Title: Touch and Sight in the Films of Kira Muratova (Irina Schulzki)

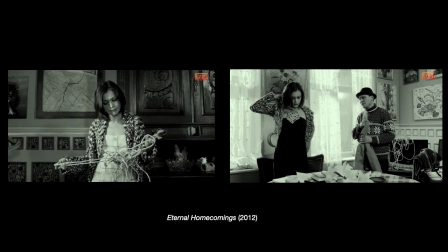738s
The woman's fussy tinkering with the court merely feigns action where nothing can be done or even said.
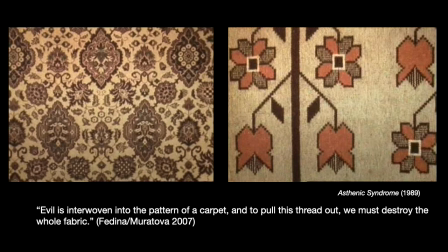745s
Evil is interwoven into the pattern of a carpet, Pontus Muratova, and to pull the thread out, we must destroy the whole fabric. Tapestry is perhaps the most appropriate metaphor for Muratova's haptic cinema. It contains the idea of surface, cover, ornament, line structure,
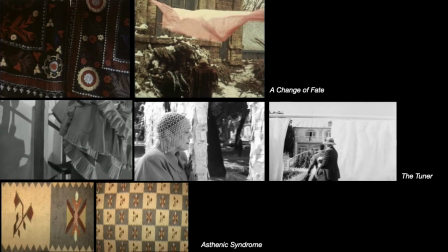763s
heterogeneity of textures and colors, and above all, the idea of handicraft. Textile images are a prominent feature of Muratova's visual vocabulary. Colorful prints, folds, frills, flounces, curtains, drapes, rugs, veils, lace, feather, sequins, pearls and crystals.
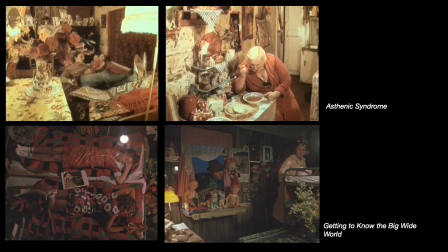785s
Accumulation of various objects and seemingly worthless trinkets is another trademark of Muratova's mise-en-scene, corresponding in more general terms to her propensity for the aesthetics of kitsch.
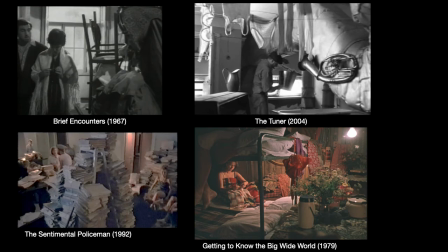799s
Heaps of objects in incapacious messy rooms hinder free movements. The characters are forced to adjust their gestures to the things to lean, to sidestep, to slide over pieces of furniture. The bodies are placed among grotesque piles of documents and kitschy bric-a-brac.
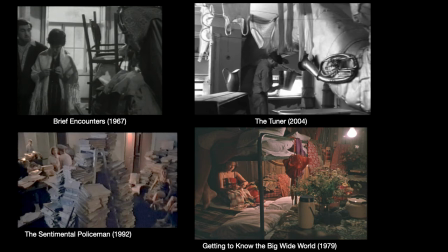818s
They are hidden behind plant tendrils and semi-transparent screens.
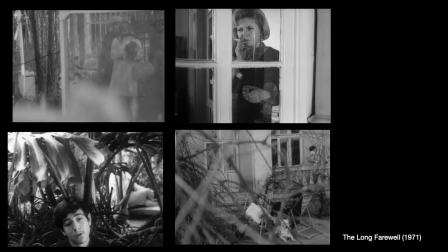823s
The characters get entangled in the texture of the world. It effaces the ontological difference between the fore and background, humans and things, the centre and periphery, presence and disappearance.
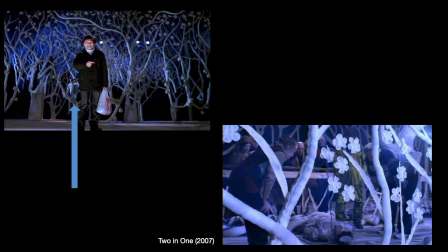837s
The film 2-in-1 opens with one of the protagonists reciting Hamlet's soliloquy. The viewer's attention is captivated by the performance in the proscenium, while the essential remains virtually hidden in the background. There is a hardly visible corpse hanging in the tendrils of the backdrops.
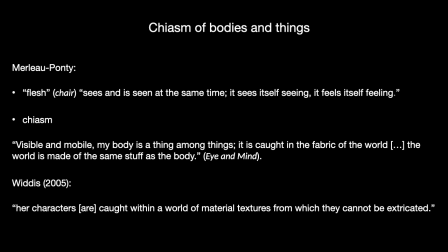857s
Explaining this phenomenon in Muratova, critics often resort to phenomenology, precisely to Maurice Merleau-Ponty's concept of flesh, which season is seen at the same time, sees itself seeing and feels itself feeling, as well as to his idea of chiasm,
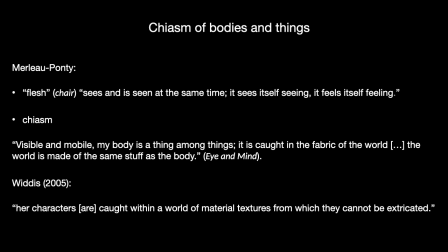875s
a crossover, intertwining of the subjective and objective worlds. Merleau-Ponty writes, visible and mobile, my body is a thing among things, it is caught in the fabric of the world. The world is made of the same stuff as the body.
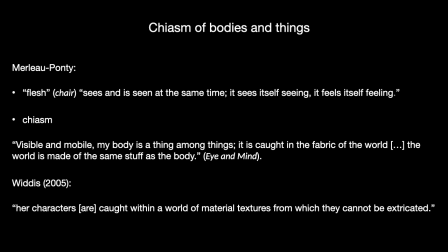891s
Muratova recreates the human interaction with the surrounding things in terms of a co-equal co-presence of two things inseparable from one another. Emma Wittes interprets this in a nearly claustrophobic sense. The characters are pictured caught within a world of material textures, from which they cannot be extricated.
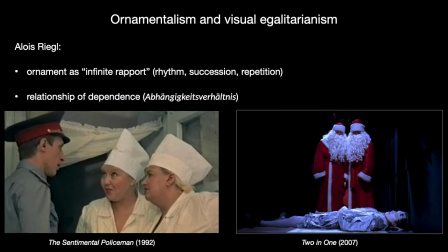911s
I think that Muratova's chiastic structures and images attest to, first, ornamentalism and, secondly, to a kind of visual egalitarianism. To clarify this briefly, Alois Riegel emphasizes that the basic rules of ornament consists in rhythm, succession and repetition.
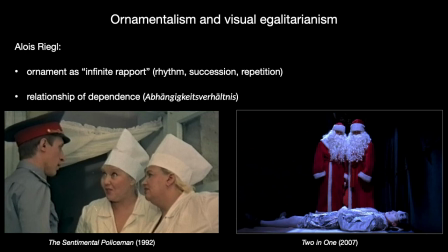931s
As a result, it can potentially develop endlessly. Riegel calls ornament infinite rapport. We can think of all Muratov's varied kinds of repetitions and reduplications, for instance. What is, however,
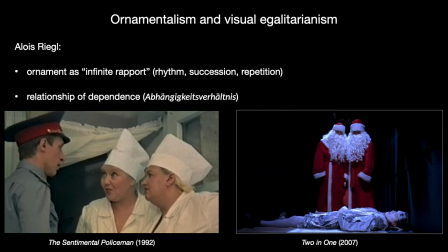944s
even more important is that Riegel elucidates the essence of ornament as a relationship of dependence between the ornament itself, the figurative part, and its background. The pattern is readable only in relation to its ground.
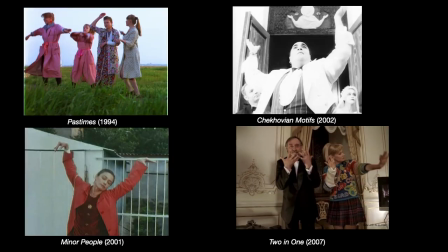960s
In Muratova, with her genuine fascination for things elevated to the status of characters, the ornamental principle results in bodies and objects rivaling for the field of visibility, since the humans and non-humans appear to be axiologically equivalent.
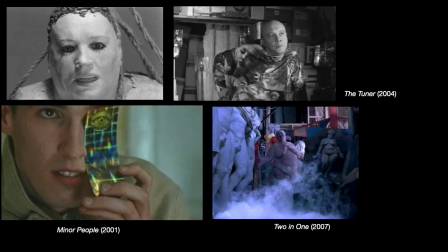976s
It goes in both directions, objectifying the human and humanizing things.